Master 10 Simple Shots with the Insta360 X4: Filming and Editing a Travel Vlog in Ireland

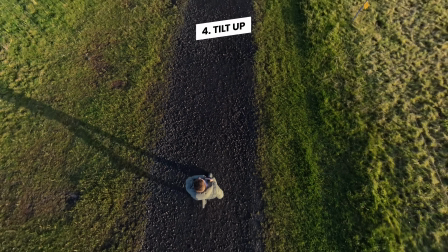It would be greatly appreciated. Let's kick things up a gear now with another one of my favorites, the tilt up.
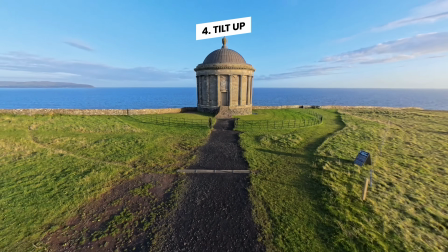It's perfect for starting with a focus on yourself exploring, then tilting up to dramatically reveal the location around you.
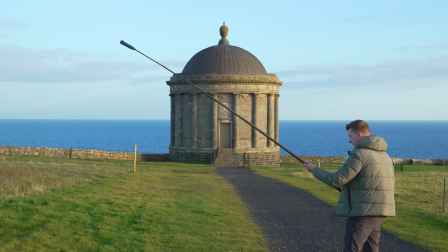All you have to do is fully extend the selfie stick and hold it straight up above yourself as you walk.
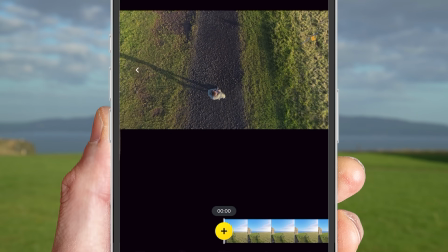Then once you've captured the clip, open it up in the Insta360 app and you will notice the selfie stick gets automatically removed.
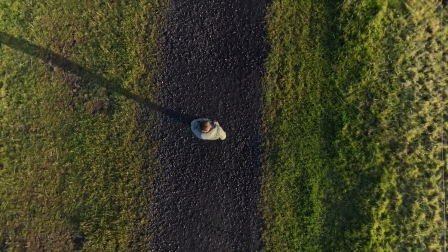And this makes it look as if the camera is floating in the air.
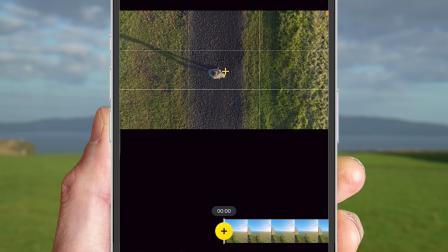Now at the start of the video, frame the shot to be looking straight down in yourself and add a keyframe.
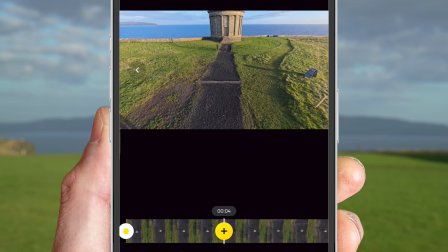Then scroll forward a few seconds and move the framing up towards the horizon to show the landscape and create another keyframe.
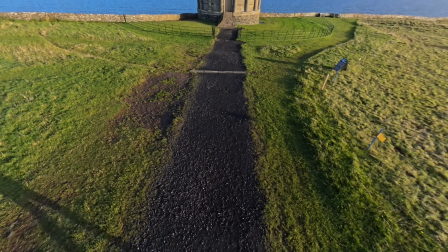When you play this back, you'll notice we have crafted a clip that closely resembles a drone shot.
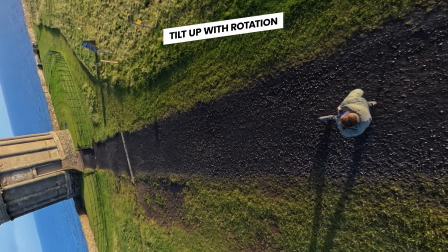Again, we can take this up a notch by adding a rotation as the framing tilts upwards.
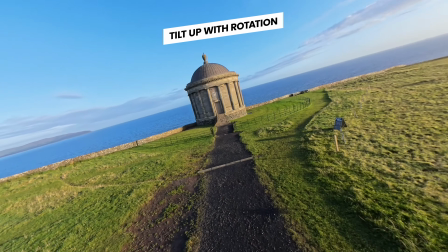To do this,
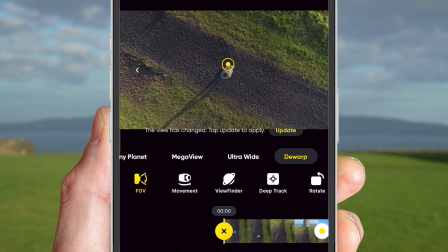go back to the start of the clip in the Insta360 app and rotate the framing 180 degrees so that you are facing downwards instead of upwards.
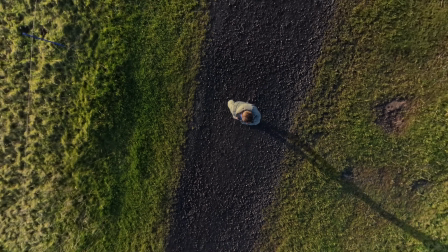Then just click the update keyframe button and that's it. This is another move that looks great no matter the location and one I highly recommend trying out.
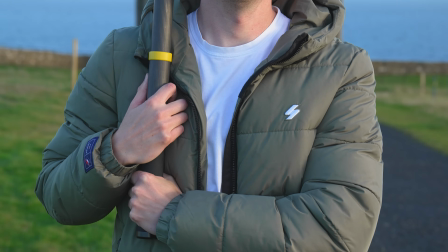Now as a quick top tip, make sure to hold the selfie stick close to your body as you walk.
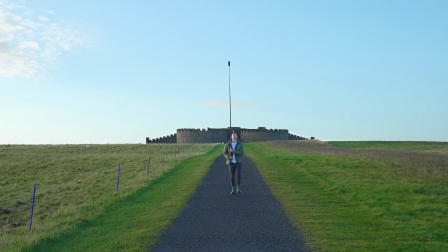This has two major benefits. Firstly, it will help keep the selfie stick stable as you can rest it against your body rather than the only contact point
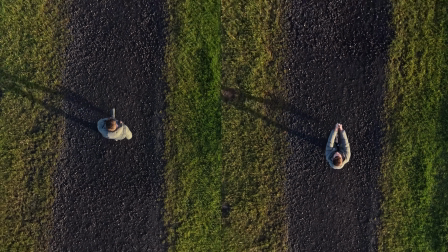being your hands and secondly when the selfie stick is removed it looks more natural than you having your hands out in front of you.
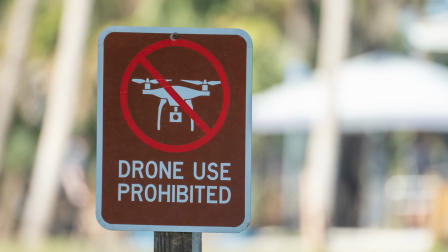Now if you're in a location where drones are not allowed or there is restricted airspace fear not because using the
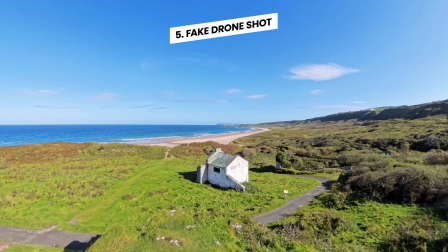insta360 x4 in a selfie stick as an alternative we can create super convincing fake drone shots.
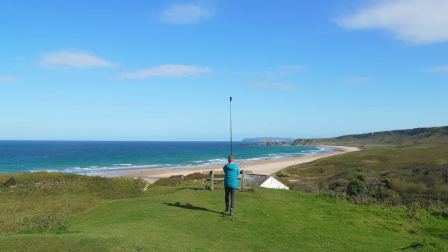The easiest way to do this is to recreate a push forward move with a drone by starting a distance back away
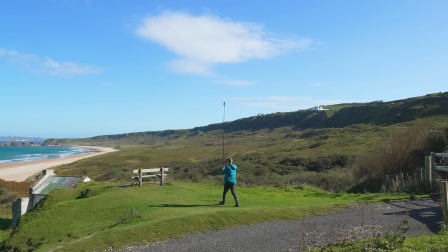from your subject and then with the x4 held high in the air walk slowly and smoothly towards that subject.
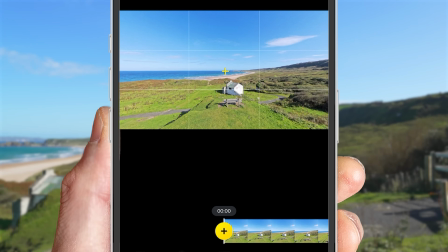Then in the editor frame your shot on the subject and create a keyframe.
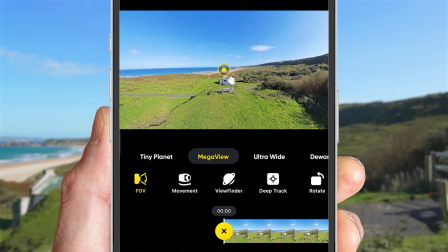I also recommend changing the field of view to mega view which is the widest and mimics that wide angle field of view you normally see when watching drone footage.
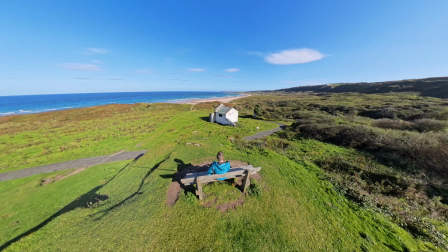Let's take a look at another example. Here I wanted to fake a drone shot to capture an aerial perspective from behind myself sitting on this bench overlooking this beautiful landscape.
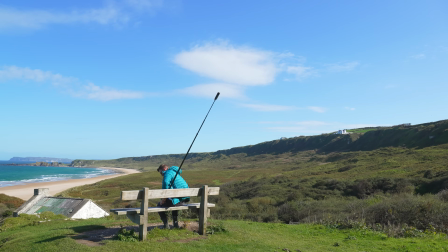To achieve this I simply extended the selfie stick out behind myself and held it there while trying to look as natural as possible.
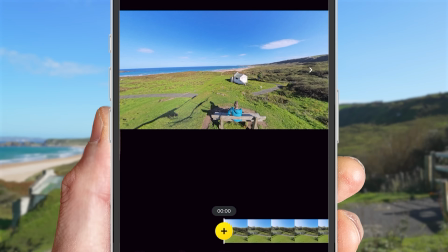Again as the editor automatically removes the selfie stick all I had to do was frame the shot and
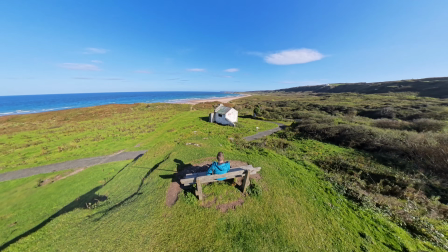create a keyframe and voila we've got another stunning clip that's incredibly easy to create.
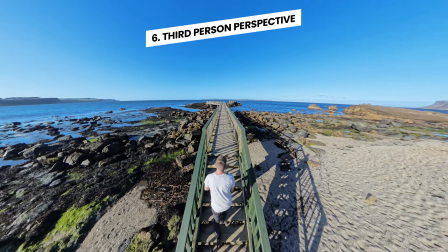Next we have the third person perspective shot.
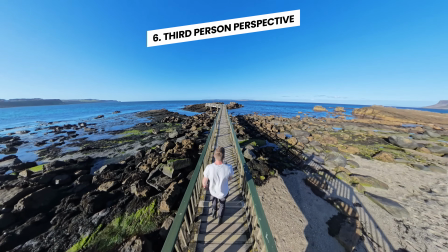This almost looks like the camera angle you normally get of a character in a video game but is another great one for showing yourself interacting with your environment.
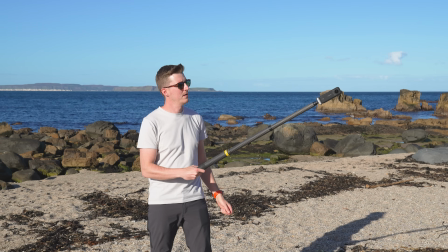To achieve this I first recommend you extend your selfie stick as far as possible before it starts to get too flexible and too much bend is introduced.
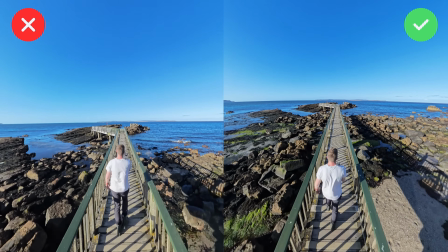We don't want the camera to be bouncing up and down as we walk and with this three meter selfie stick I find that point is around halfway.
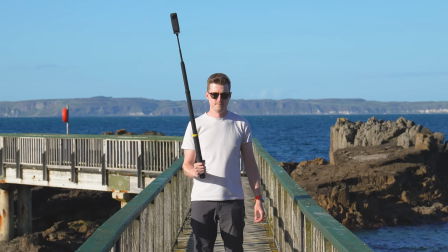Then with it balanced over your shoulder walk forward nice and slowly.
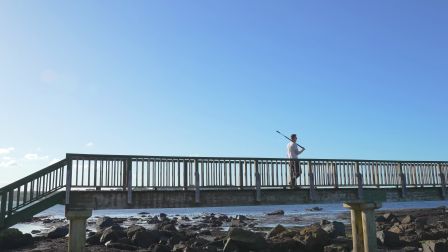Try to focus on walking in a way that reduces any bouncing and this will help make sure the final result is nice and smooth.
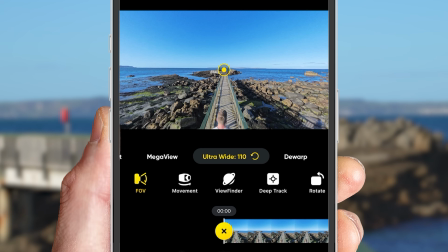Once you're ready to edit the clip, create a keyframe at the start of their video and select a de-warp field of view.
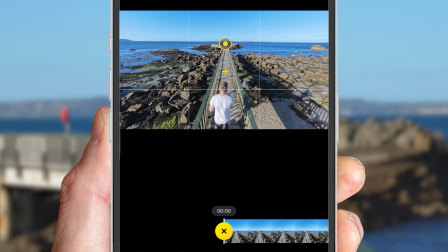Then, swiping your finger on the screen, place yourself just below the center point of the frame.
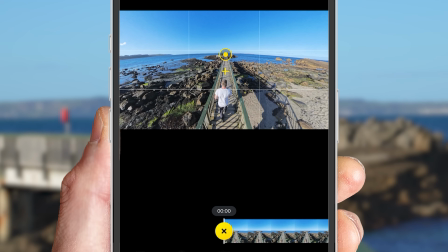Next, pinch your fingers on the screen to zoom out until you get a look that you like and make any final framing adjustments if needed.
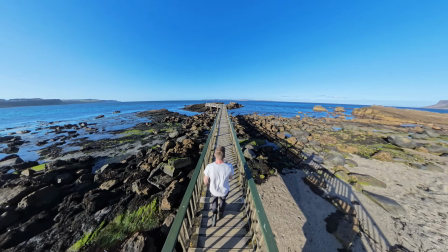Again, update the keyframe and press play to check out this amazing result.
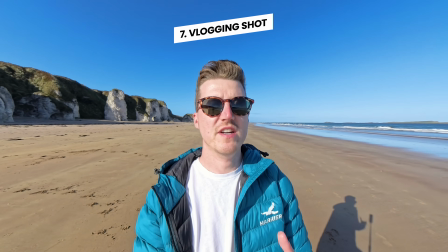Next, throughout your travel video, you probably want to include a few vlogging shots where you can help tell the story off your adventures.
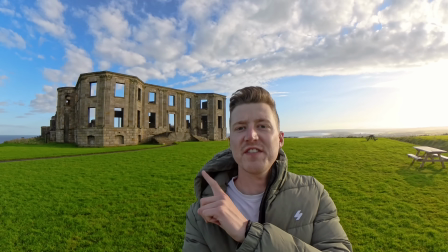For example, you join me now in front of this building called Downhill House.
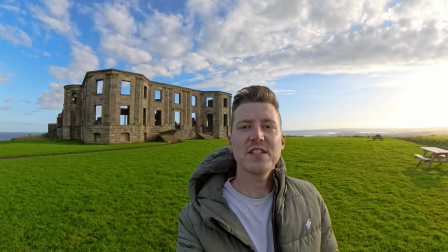It's an 18-sensory mansion that fell into disrepair during the second world war.